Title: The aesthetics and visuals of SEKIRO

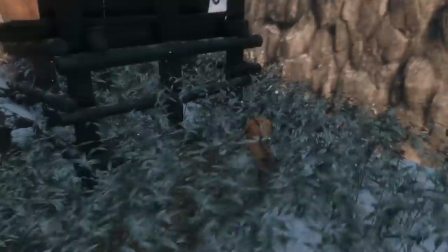[0:12]
Hello Shinobi and Samurai, my name is TBSK and welcome to Sekiro Shadows Die Twice, the very latest game from FromSoft.
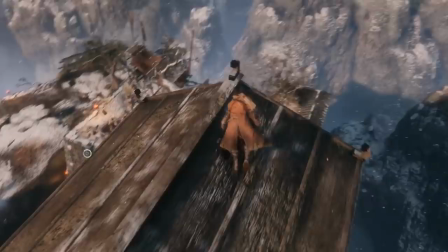[0:19]
As an anticipated game from an acclaimed studio, the internet is going to be inundated with gameplay videos and previews and I don't really want to compete with that.
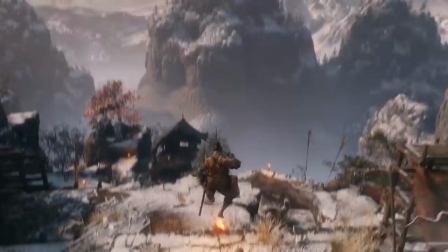[0:28]
So let's do something a little bit different. In this video we'll be looking at the aesthetics, art direction and visual design of the opening hours of Sekiro.
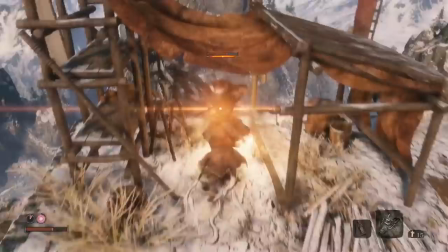[0:36]
I say the opening hours because I have spent only about 10 hours with the game at the time of writing and Sekiro may have
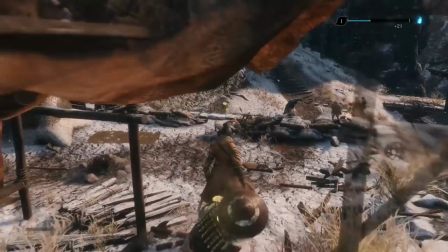[0:42]
much more to show us down the line that I can't cover right now because I keep dying too much to progress in the game.
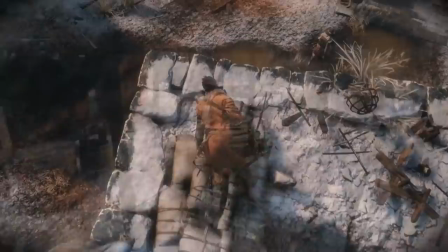[0:48]
If there is material for it though, we will do a follow-up video sometime later on.
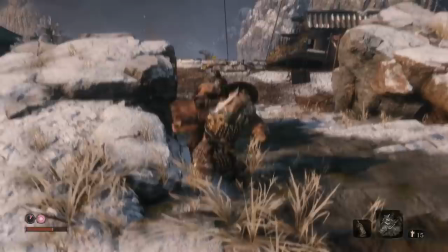[0:53]
Now, FromSoft being FromSoft and Soulsborne being an entire genre unto itself which Sekiro sort of fits into,
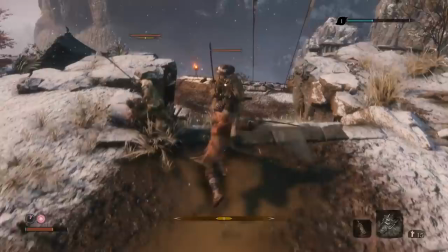[0:59]
the comparison with past FromSoft games is going to be inevitable and I am not going to resist the urge.
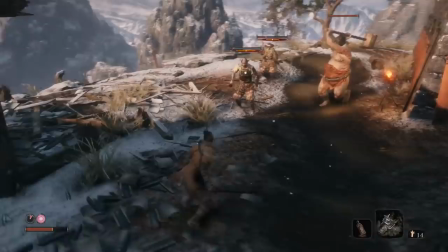[1:04]
In fact, holding Sekiro up against Dark Souls and Bloodborne a little bit is not at all a bad way to understand how the game's aesthetics and gameplay seem to inform each other.
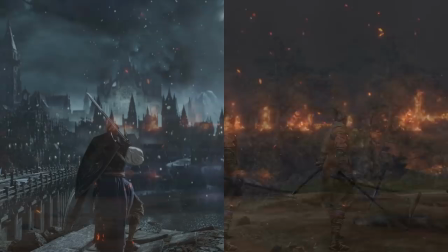[1:13]
So, Sekiro is immediately far more colorful than his predecessors.
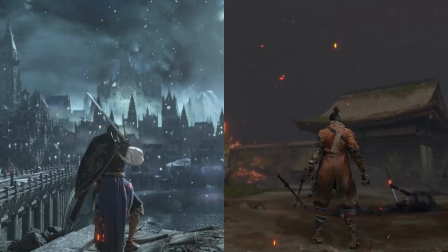[1:17]
Where the Dark Souls games have a tendency to rely on various shades of grey, brown, orange, yellow, and blue for a lot of their color identity,
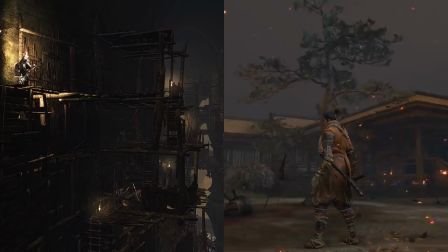[1:24]
Sekiro not only has a somewhat, although not aggressively, more saturated natural color palette, but it brings in pinks, purples, whites, and greens.
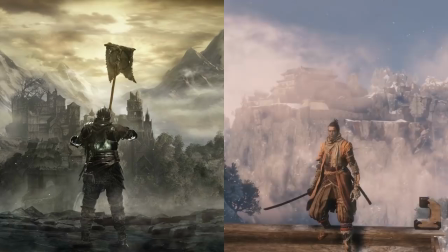[1:32]
Now when I say that I'm not saying that Dark Souls doesn't have any greens in it or that Sekiro doesn't have any browns But that the games balance the use of
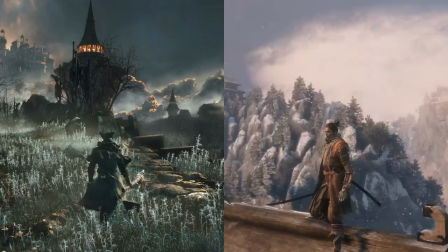[1:40]
those colors very differently as compared with Bloodborne Where Bloodborne is very fond of high contrast stark environments Sekiro goes with a somewhat
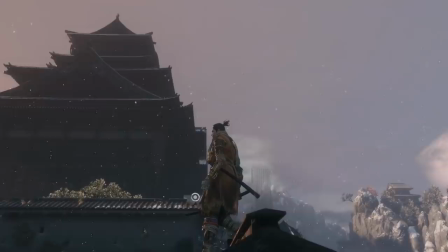[1:48]
more washed out slightly faded look which ends up looking somewhat more naturalistic In fact a
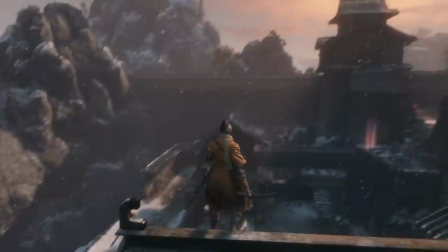[1:54]
lot of the outdoor daytime scenes feature light pink and reddish hues washing over the environment especially in sunlight,
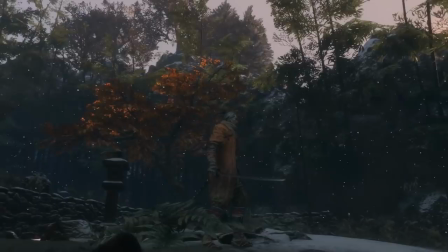[1:59]
giving the scene an almost watercolor-esque look. Nature is a key part of the comparison here, by the way.
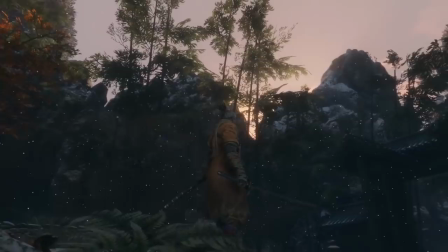[2:05]
Previous Soulsborne games, aesthetically, have tended to be walking tours through broken human societies featuring some occasional nature,
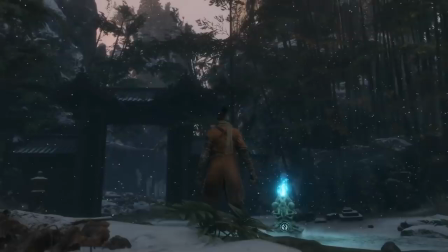[2:13]
often in the form of overgrowing plant life reclaiming abandoned human edifices.
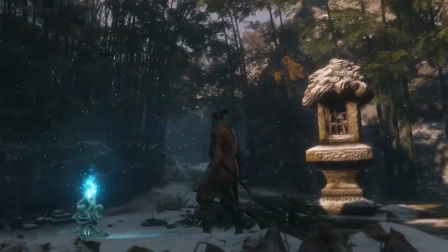[2:17]
In Sekiro, however, you spend almost as much time sneaking through nature as you do castles and buildings,
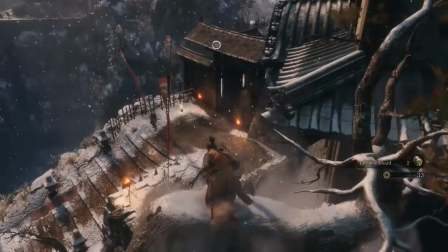[2:22]
and the human civilization you pass through often coexists much more comfortably with nature than the paved cities and grand,
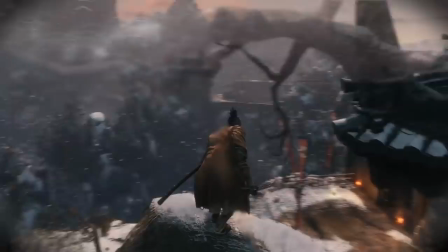[2:29]
crumbling ruins of the game's siblings.
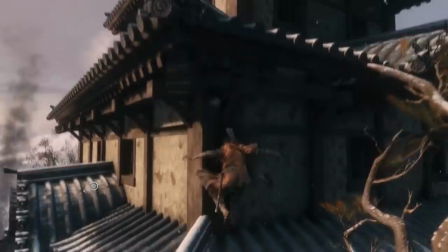[2:31]
Mountainous, forested Japanese countryside is ever-present, interweaving smoothly with the human constructions that litter the landscape.
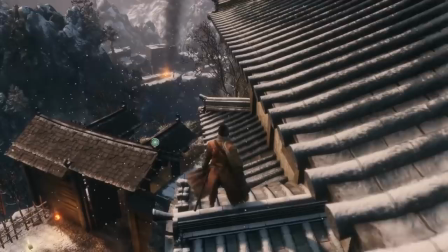[2:39]
Trees, cliffs, waterways, flowers, bamboo, and gardens are absolutely everywhere.
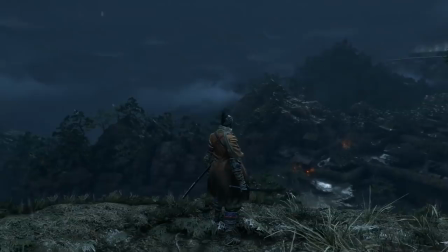[2:45]
Where Dark Souls' grand architecture seeks to override and dominate nature, Sekiros coexists with it.
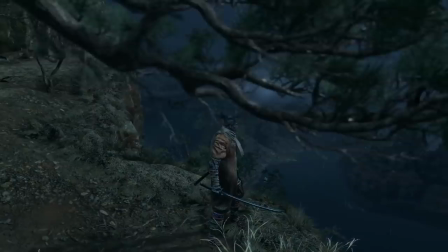[2:52]
Now, partly this has to do with previous Soulsborne games being based in a European dark fantasy and Sekiro being Japanese and Japan has a different historical architectural tradition,
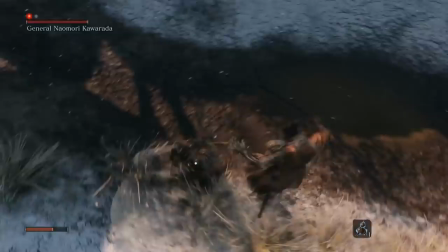[3:01]
but FromSoft has also clearly been making very deliberate decisions about bringing a lot of lush, natural environments into their scenario design and as part of their environmental storytelling.
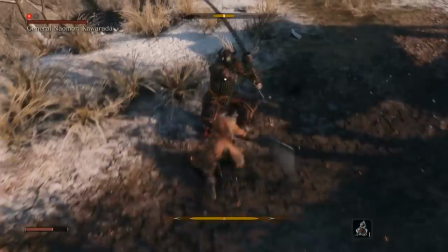[3:11]
As for enemy design, the stylistic inclinations of FromSoft show themselves strongly across all of their titles and Sekiro is no different.
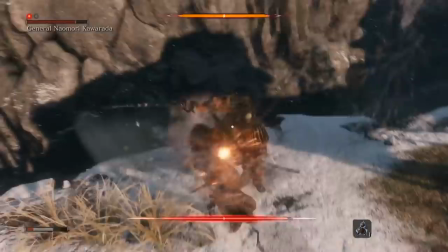[3:19]
They are fond making the costume designs of even regular enemies elaborate and well-realized,
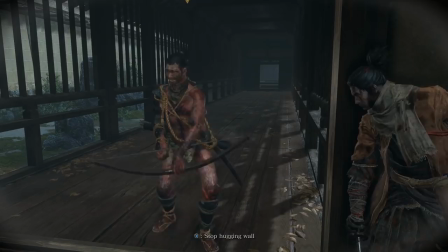[3:25]
whether the enemy is a samurai general kitted out in full ceremonial battle armor or a regular grunt running around nearly naked.
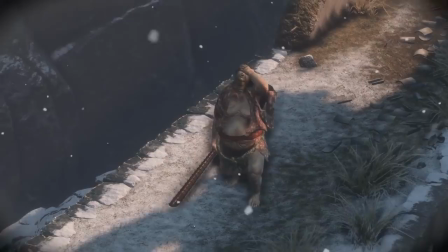[3:32]
Nakedness, by the way, is an interestingly common feature of a number of Sekiro's enemy designs,
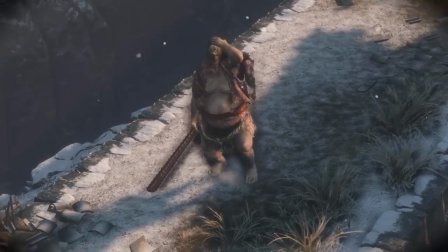[3:37]
with especially supernatural enemies like ogres showing a lot of skin with bodies designed in a way
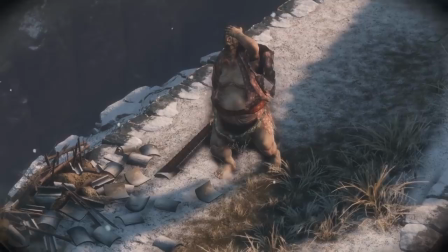[3:42]
that I find especially reminiscent of the shape language of traditional Ukiyo-e woodcut art.
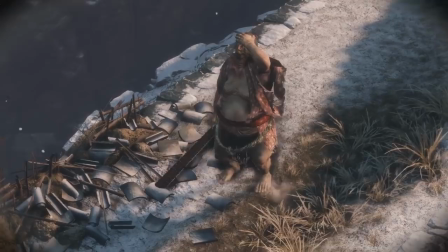[3:48]
Also like previous FromSoft titles, Sekiro is fond of using relative enemy size as a way to embody the power of threatening enemies.
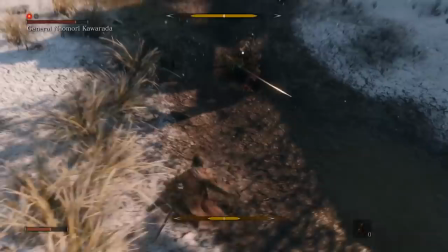[3:55]
This is of course the oldest game design visual trick in the book but it is fun to notice how even otherwise ordinary human
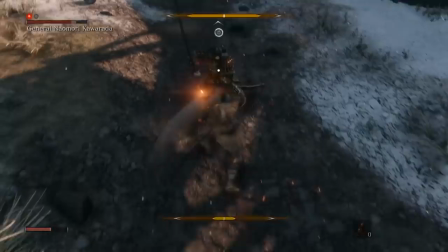[4:02]
adversaries are rendered several sizes bigger than the protagonist to show their power as elite enemies.
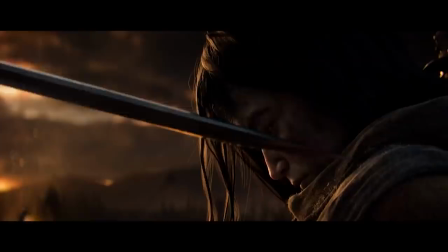[4:09]
With Sekiro being a character story, rather than featuring the customizable silent protagonist of Soulsborne's past,
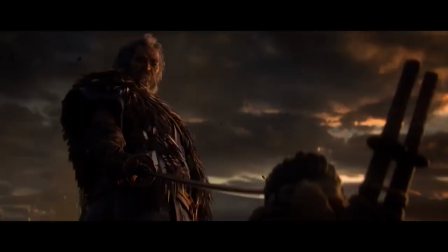[4:15]
it is also free to direct its story and especially its cutscenes with a very different pathos.